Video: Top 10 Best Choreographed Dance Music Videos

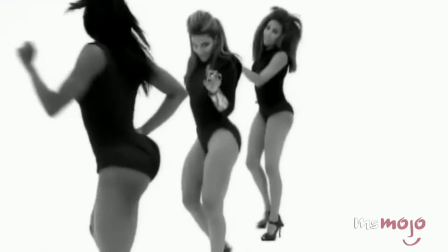0:00 These are some of the best examples of why great choreography can make a fantastic music video.
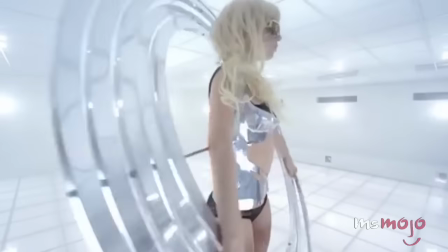0:06 Welcome to Ms. Mojo, and today we're counting down our picks for the top 10 choreographed dance music videos.
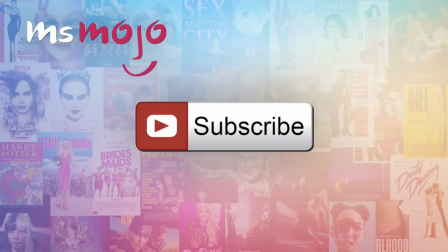0:12 Before we begin, we publish new videos every day, so be sure to subscribe for more great content.
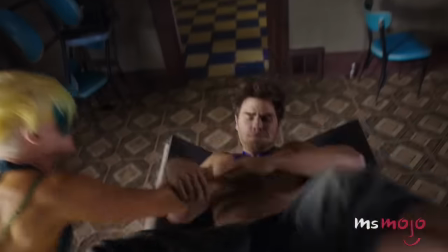0:18 For this list, we're taking a look at the music videos featuring dance numbers with exceptional choreography.
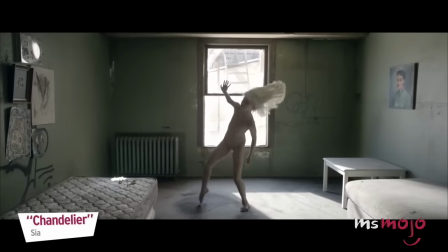0:24 However, we will only be looking at videos with multiple performers.
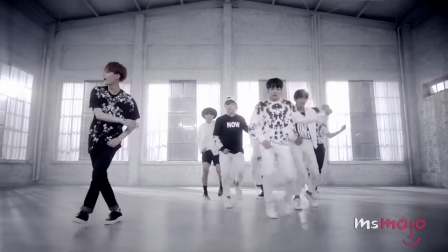0:27 Also, we will not be including any K-pop or Japanese boy bands, as those deserve a list of their own.
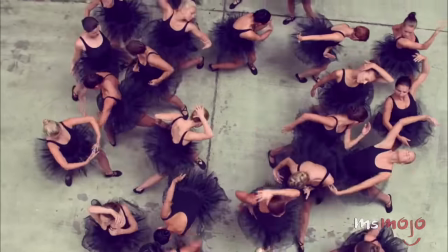0:34 Let's get down!
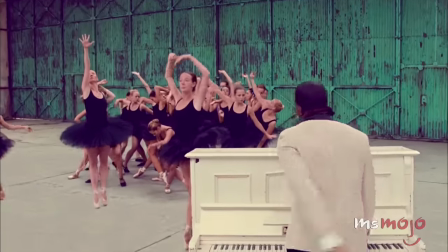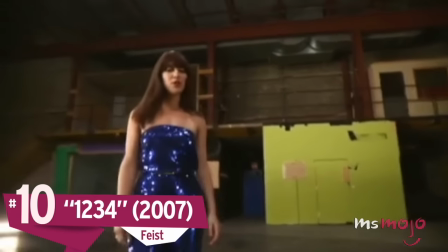0:42 Number 10, 1-2-3-4, Feist You might
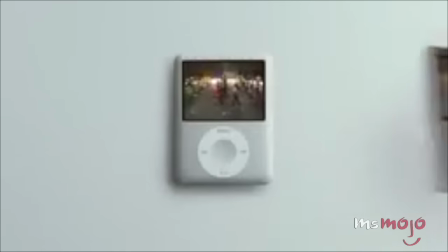0:50 have bought an iPod Nano because of this song back in 2007.
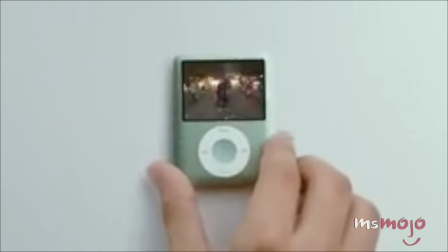0:54 However, despite being famous for an Apple commercial, the song and music video have since outlasted it.
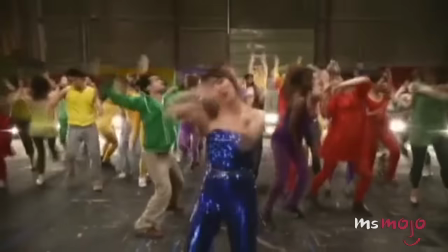1:04 The dance moves might seem tame a decade later, but the color palette, smooth moves,
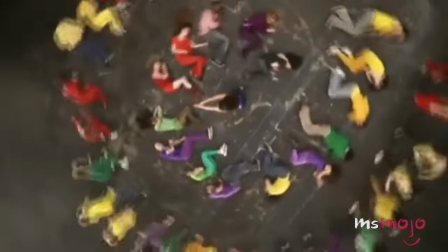1:09 and the impressive group formations by Leslie Feist and her backup dancers create a fun and unique video.
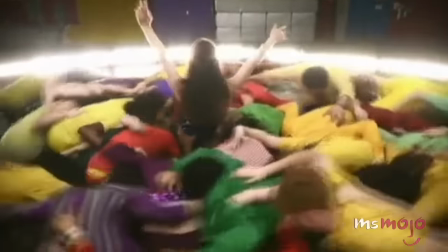1:15 It's not surprising that it won a Grammy for Best Short Form Music Video. Who doesn't want to watch a blue sequined singer run around a circle made of brightly dressed dancers?
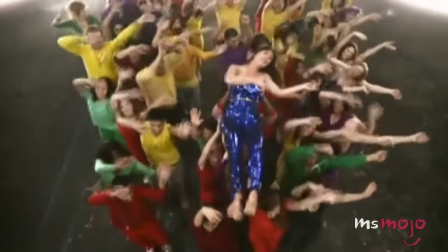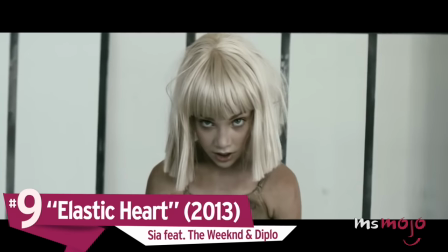1:32 Number 9, Elastic Heart, Sia.
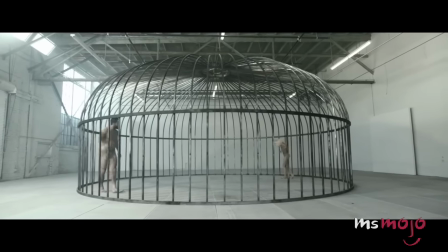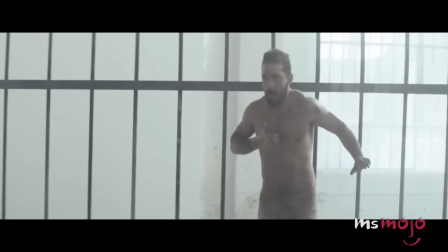1:41 This music video shows you don't need a ton of dancers to make an interesting and emotional piece.
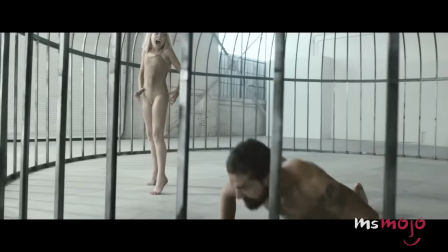1:47 Starring Maddie Ziegler and Shia LaBeouf, the video depicts the two actors dancing out the Sia song,
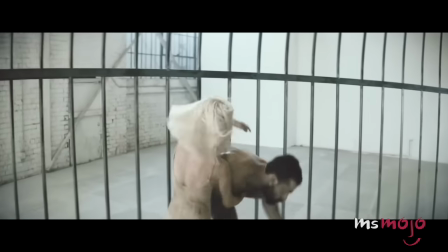1:52 interpreting the words through body contortions in a large cage while only wearing skin-colored clothing.
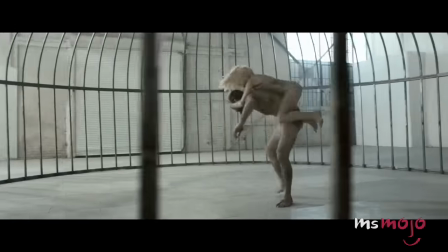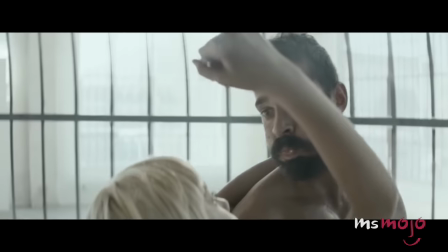2:03 The dancing might seem random, but combined with the exaggerated facial expressions, it translates the raw emotion from the song into a silent play for the viewer.
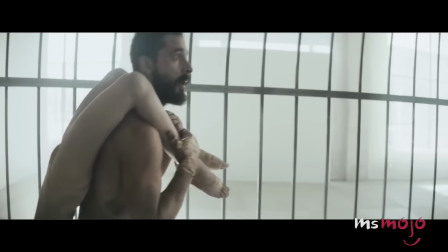2:12 Despite the controversy that followed its release, the music video was nominated for the 2015 VMA Award for Best Female Video.
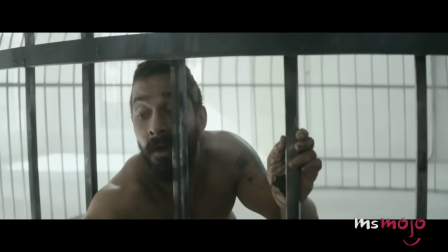2:20 While it didn't win, it became the 8th most viewed video on YouTube in 2015.
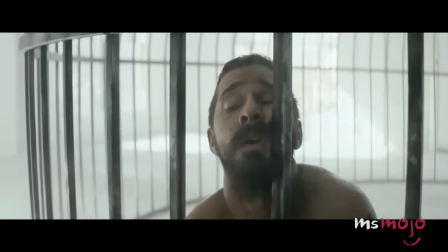2:25 I've got an elastic heart.
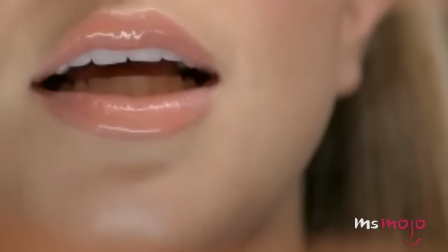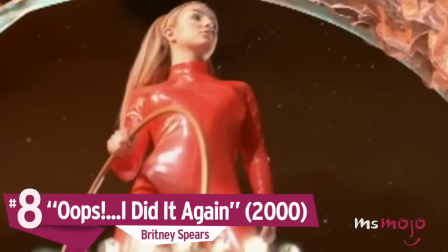2:34 Number 8. Oops I Did It Again, Britney Spears.
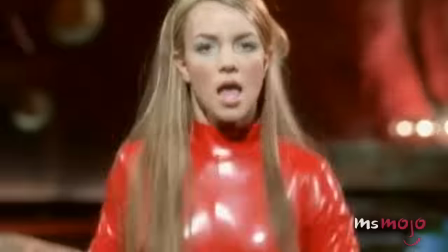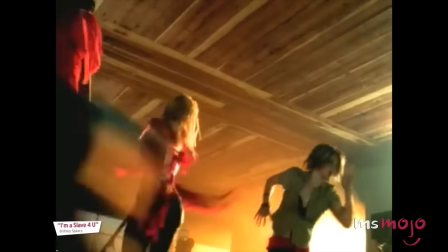2:43 While we could have included any number of Britney's iconic music videos, we just couldn't leave out the red jumpsuit.
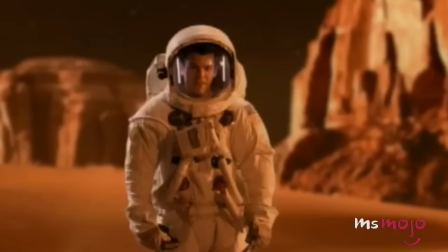2:49 Premiering on MTV's Making the Video in 2000, Oops I Did It Again includes all the hallmarks of a Britney Spears video.
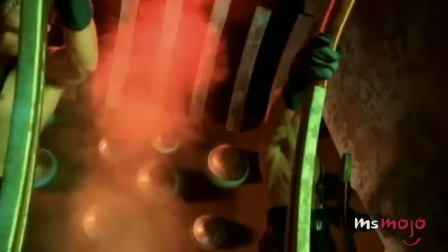2:56 Great set design, great costume design, and most importantly, well choreographed dance numbers.
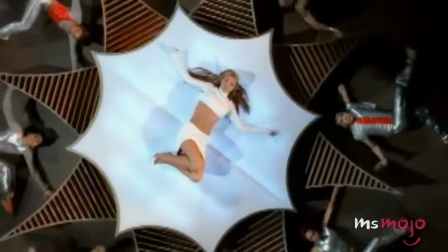3:06 From dancing on the surface of Mars, to performing while lying down, we were trying to keep up with her.
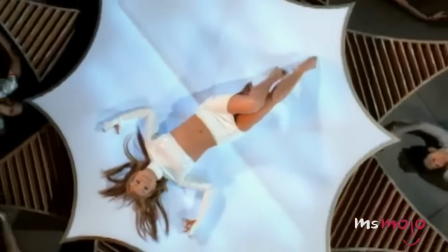3:12 It's not a surprise that this was nominated in four different categories at the MTV Video Music Awards.
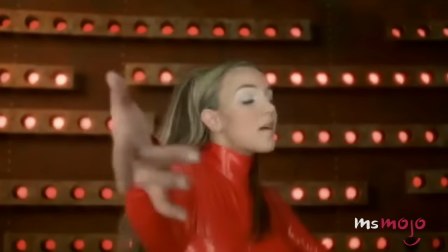3:18 It's also set the standard for pop music video choreography for the new millennium.
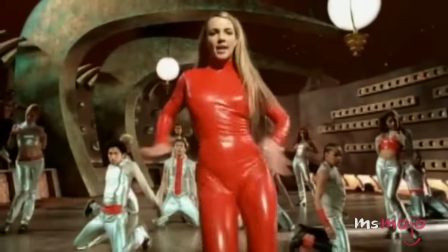3:26 I'm not that innocent.
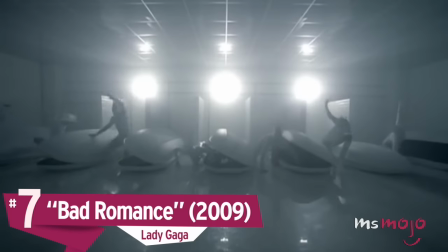3:33 Number 7, Bad Romance, Lady Gaga.
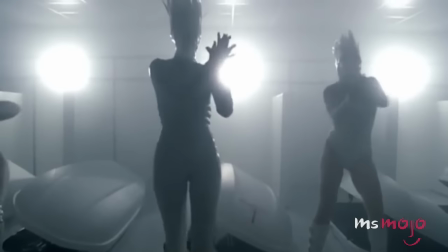3:39 Next on our list is the winner of the 2010 MTV Music Award for Best Choreography, Bad Romance by Lady Gaga.
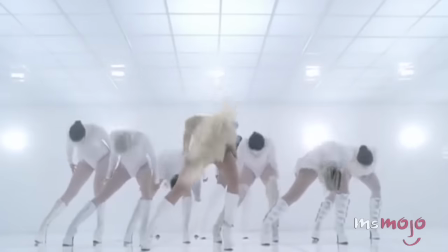3:47 This award was well-deserved, and Gaga's dance moves were compared to pop royalty like Michael Jackson and Madonna.
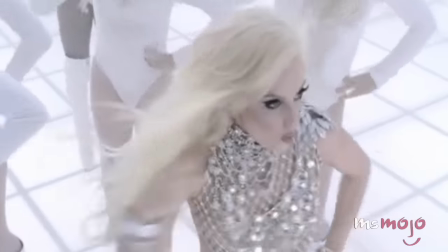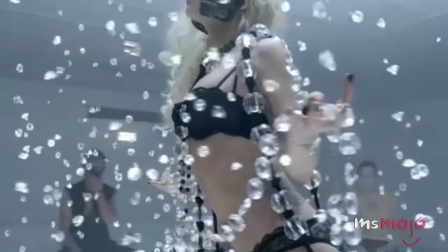3:59 Despite resembling music videos of pop icons past, Gaga's video is unique in its own right,
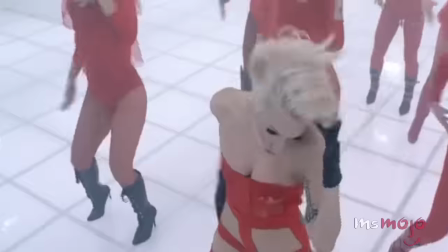4:05 showcasing her weirdness through outfits, set design, and hyper-sexual choreography.